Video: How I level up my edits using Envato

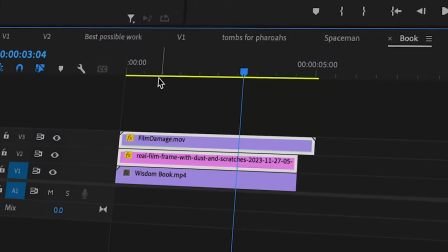8:17 Like, look at how just a few extra assets added on top of footage can transform it from this into this. So because for this project, I kind of wanted a found footage kind of look with some texture added to the screen, I began my search by looking for film grain overlays.
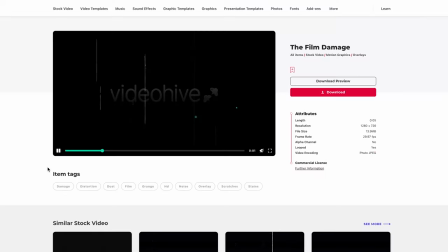8:31 These will quickly help provide that weathered footage look. I found one which covers the entire screen, which will work great for images and videos,
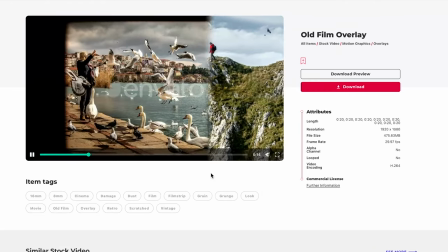8:38 but I also found this other overlay with a border around it, which will give the footage an even older style look.
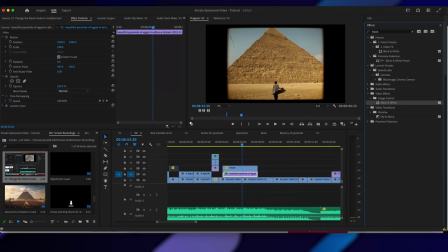8:43 Just change the blend mode to screen and there you go. And another way to enhance all of this is to first add a black and white filter in Premiere Pro, which just sells the effect that much more.
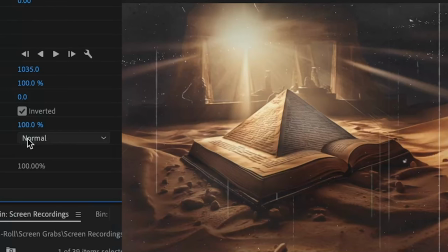8:52 And also go and find a stock photo of some grain or some noisy texture, set the blend mode to screen, and put it on top of your footage or images if they look too clean.
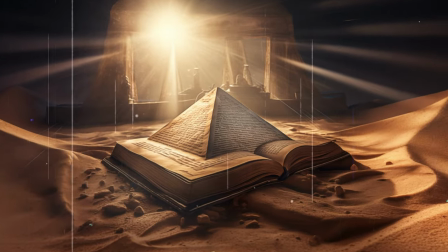9:00 You can see here with this photo, it looks a bit too modern, a bit too smooth, but if I add this texture on top of it, set the blend mode to screen or overlay,
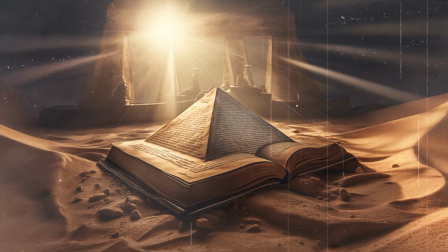9:07 it looks way more like old weathered footage. But what I love doing even more than that is adding elements within the scenes to truly elevate them and tell a story.
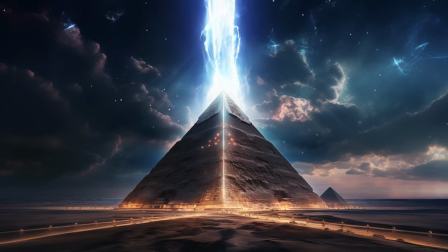9:16 For instance, like this energy beam that's coming out of the pyramid, it was really easy to add in.
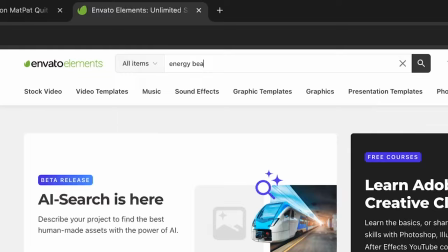9:21 Again, I just went on Envato Elements, searched up energy beam overlays, found this pack, downloaded it,
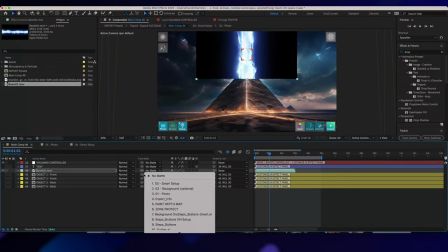9:26 dragged it into After Effects, masked out the bottom so it matched up with the pyramid, feathered that a little bit, and then all that was left to do was track this to the 3D movement of the pyramid that we did in the Volumax template.
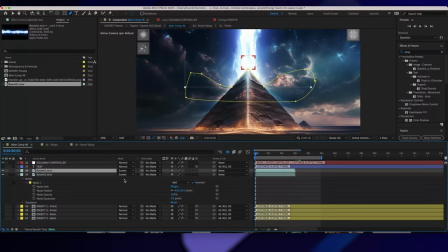9:37 So how do you do that? First, get your overlay, image, or object into position on one of the frames.
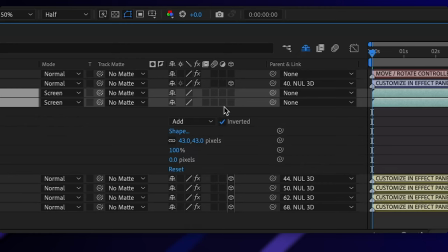9:42 Then convert it to a 3D layer by clicking this button.
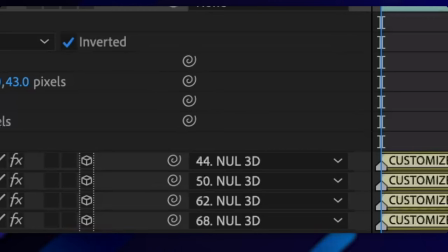9:45 And now if we look at this composition, you can see that all of these layers are parented to the null 3D layer. which
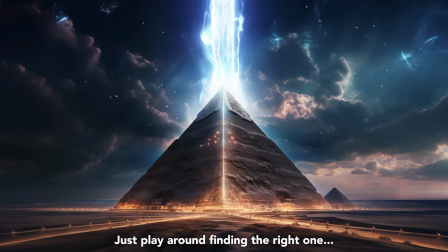9:51 means we can also parent out overlays or objects to have the same movement tracked through as long as they're 3D objects.
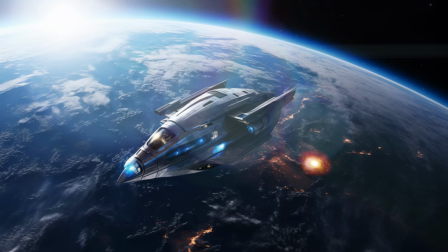9:59 And if you want text in your scene, you can also do that too. Alternatively, if you want something to stay in a fixed position and it's within the background,
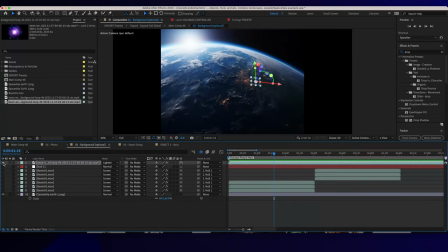10:05 you can also just go to the background layer in that composition and add your overlay to that before you do any of the animation.
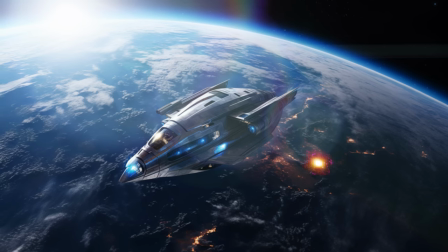10:11 So that means when you come back to the main composition, do that animation, it's all gonna be in the same spot. This technique came in handy when I had this scene with the spaceship that was in the foreground. It was cut out from the image. So within the 3D composition, it's closer to the camera. So with the overlay in there, you could see that it would kind of drag across the screen.
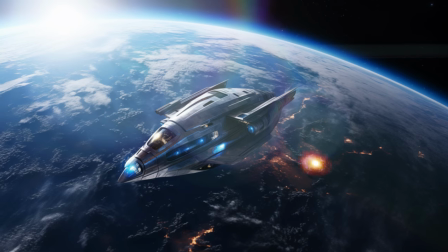10:28 It wouldn't stay in the same spot. But if I put it on the background, it stays stationary, which is exactly what I wanted. Now, continuing on with overlays, there was one scene where I wanted to have the pyramids disappear and have the words mystery appear behind them. And I kind of wanted some sand to blow through as they were disappearing. Now, my original plan was to just get a sand overlay that's blowing on, put some text behind there.
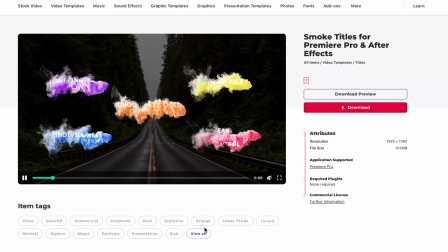10:48 But then I found this title and overlays pack, which is perfect for my needs.
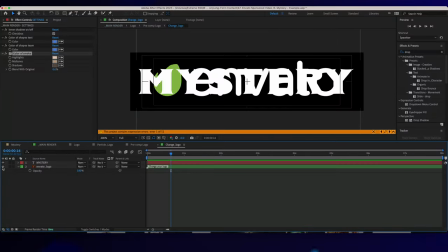10:53 I just downloaded it, changed the color of the smoke to be a sandy color, and then swapped out the font for a custom one that I downloaded from Envato Elements that gave me an Egyptian vibe.
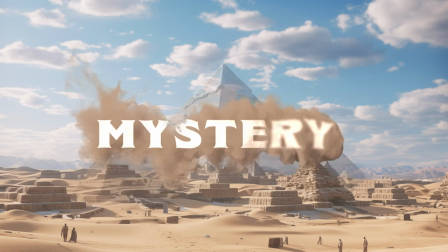11:02 I'm playing this back. I am super happy with how it turned out.
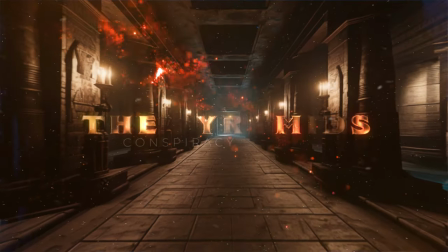11:05 And speaking of title screens, when I showed this one to my girlfriend, she said it looked like a title screen from a Netflix show or a motion picture. And I gotta tell you a secret, it took less than 5 minutes to make. So let me show you how I did it. So my idea was to have a title where it comes in from dust to form the title in a hallway that was zooming out.
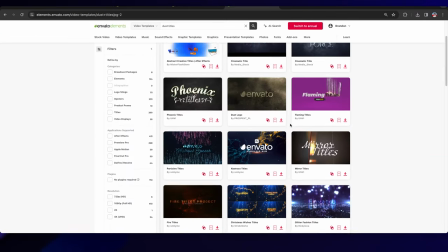11:23 So searching for dust titles, I stumbled across this one on page 2, which honestly looked better than I envisioned.
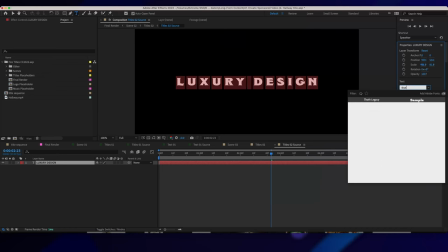11:29 So I pivoted and picked that instead. I swapped out the font with the Thoth one that I downloaded earlier, and I still had this really cool metallic finish from the template. This is why these are so powerful and so fast to use. I rendered that out and put it to the side. Now onto this hallway effect. So remember when I said that the Volumax template could handle different types of images? Well, this one is one of the coolest.
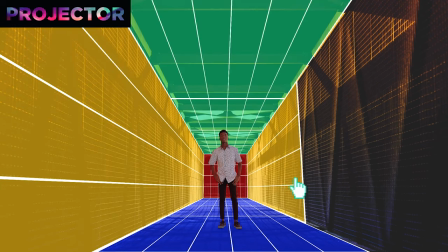11:52 You can take any image of a hallway or a room and make it look like you're going into it or coming out of it as though you're actually walking through it. It is freakishly cool.
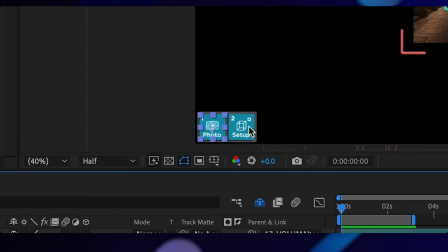12:02 Again, you just place your image into the photo composition, and then in the setup this time, what we're gonna do is take this wireframe and match it up with the room.
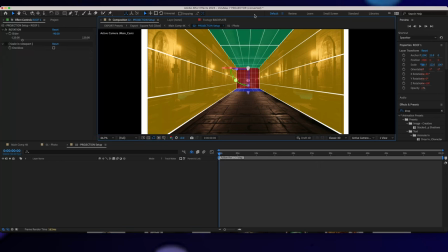12:09 So you adjust the back, you adjust the side walls, the ground planes, and the roof, and then angle it so it fits your image.
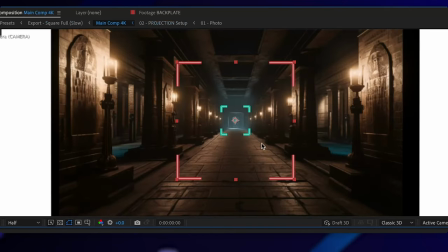12:16 Once you do that, you can adjust the target, which is essentially the end of the hallway, and then adjust the zoom in or out of that hallway using this red box.